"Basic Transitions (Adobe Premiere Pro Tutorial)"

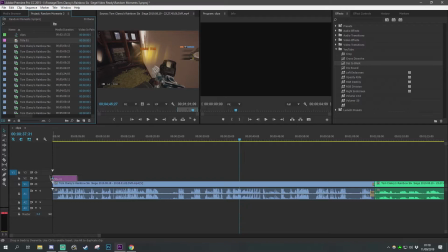8:04 We want to put this over the entirety of the first clip,
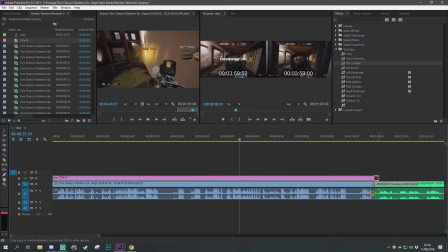8:10 like this, and probably a little bit over that clip, and then we'll add
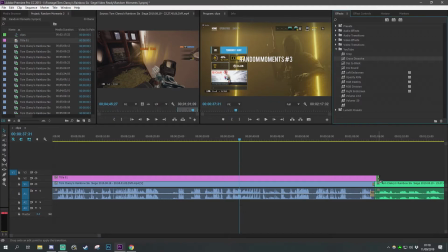8:15 a cross dissolve onto here, because the thing with a cross dissolve
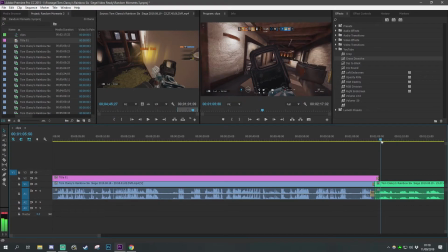8:21 is it will go out without any like fading of the black, as you can see.
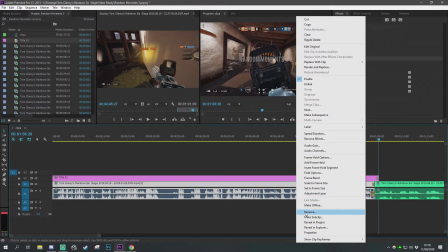8:28 Now we actually want to get rid of the
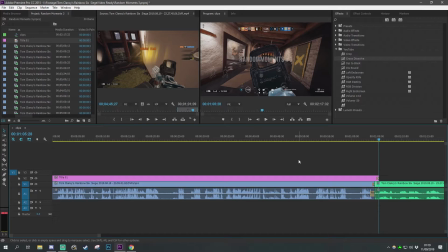8:34 video of this, so you can click unlink. You can just get rid of the video like that pretty simply. So now you see the random moments.
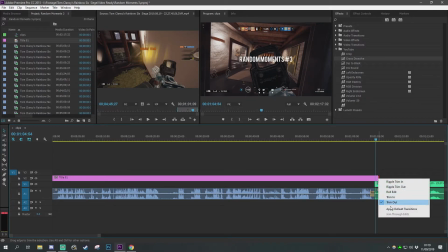8:46 If I had that black, if I had it dipped to black, it would do that.
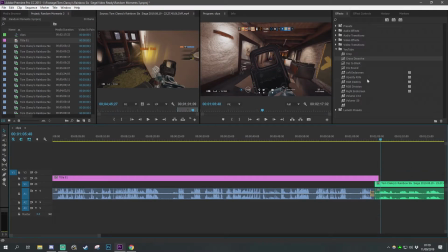8:52 It would do a weird flash of black. Whereas if you use cross dissolve instead, it will just fade away normally. And that's obviously what you want. Well, obviously you want to make that as well. from black and that to go away.
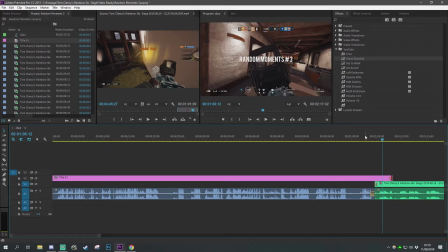9:13 Works a little bit better if you leave it in a bit.
So you can fuck off as well. Nice.
See? It works well. I mean, you ignore the context of the clips behind it. Obviously, it doesn't work well with that.
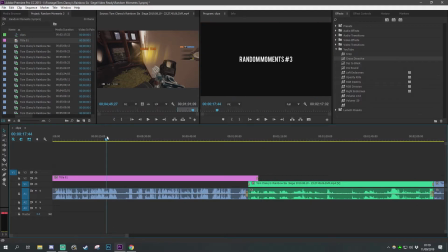9:27 But now, if you've got any text that needs to be read, so like if you've got like a paragraph of text, like a disclaimer, or like any views that talked about in this video aren't shared by others, just little like disclaimers and like terms and conditions, stuff like that.
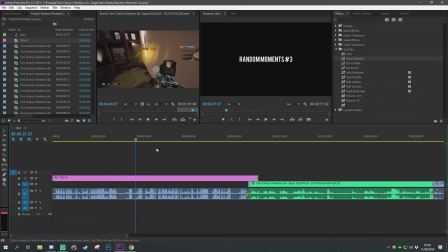9:45 It works really well to have some comedic voice going on in the background.
Can't. Yeah, you didn't like that, did you? Fucking unnecessary. Don't poke me in my side. It hurts. I wasn't gonna vote, okay. No, it hurts, man. Stop. I don't like it.
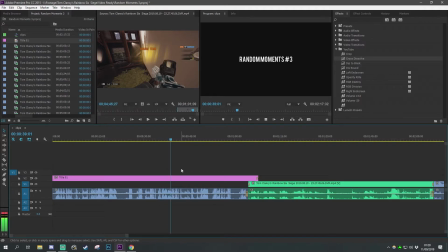10:03 Where's your belly? Fuck off. Where's your See? Oh, Blue, you can fuck off as well.
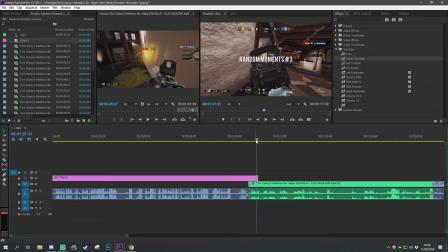10:15 See, and then it goes from quite a humorous clip into quite a serious clip, like quite smooth compared to if we didn't have any of this. So if we got rid of
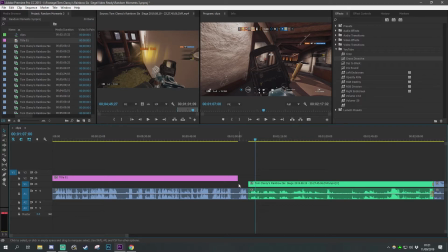10:32 this, if we went straight into this clip, Blue, you can fuck off as well. just it's a little bit jarring. It's a bit weird. Even with the video, it would have been weird.
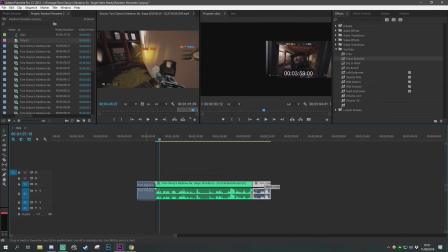10:46 So if we get rid of all of this and bring this over here and just do the Rob version.
Hey.
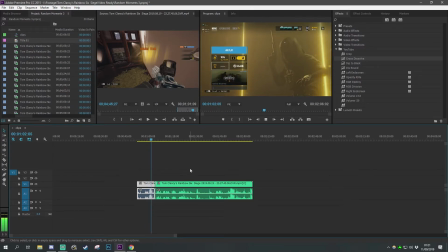10:57 I want a piece of that fudge. Wow.
See, it's weird.
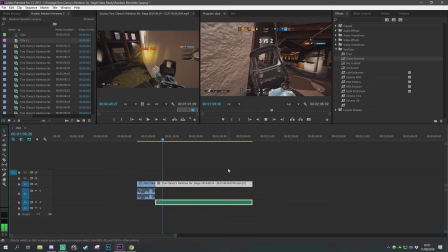11:07 Nice. Got him.
So it's just a bit jarring to go from funny to good clip to like a good play clip.
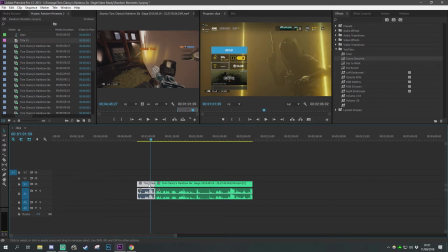11:17 So to have like some wording, or obviously subtitles works well, obviously, and if you've got some kind of clever transition, it works so much better.
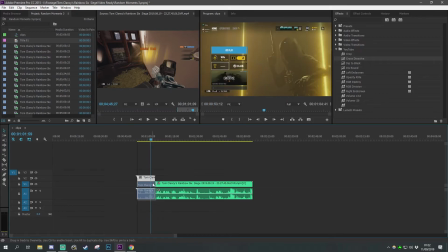11:31 Even if I just did this, like even if I just literally just put a dip to black on here.
Wow.
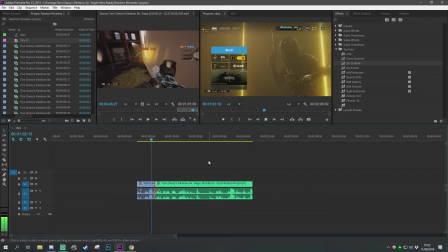11:42 And obviously you do need that one as well.
Wow.
It needs that.
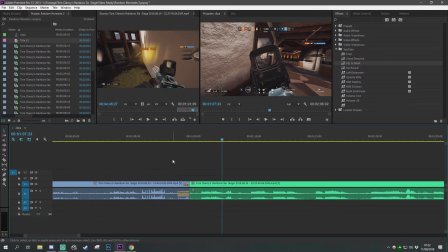11:51 Going from a comedy clip to a serious clip needs a transition. You just need it, because otherwise it's too jarring. Like without the sound, especially, like obviously that's a sound transition right there.
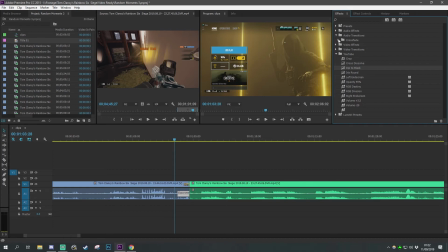12:07 You can find that by going to audio transitions, crossfade and exponential fade.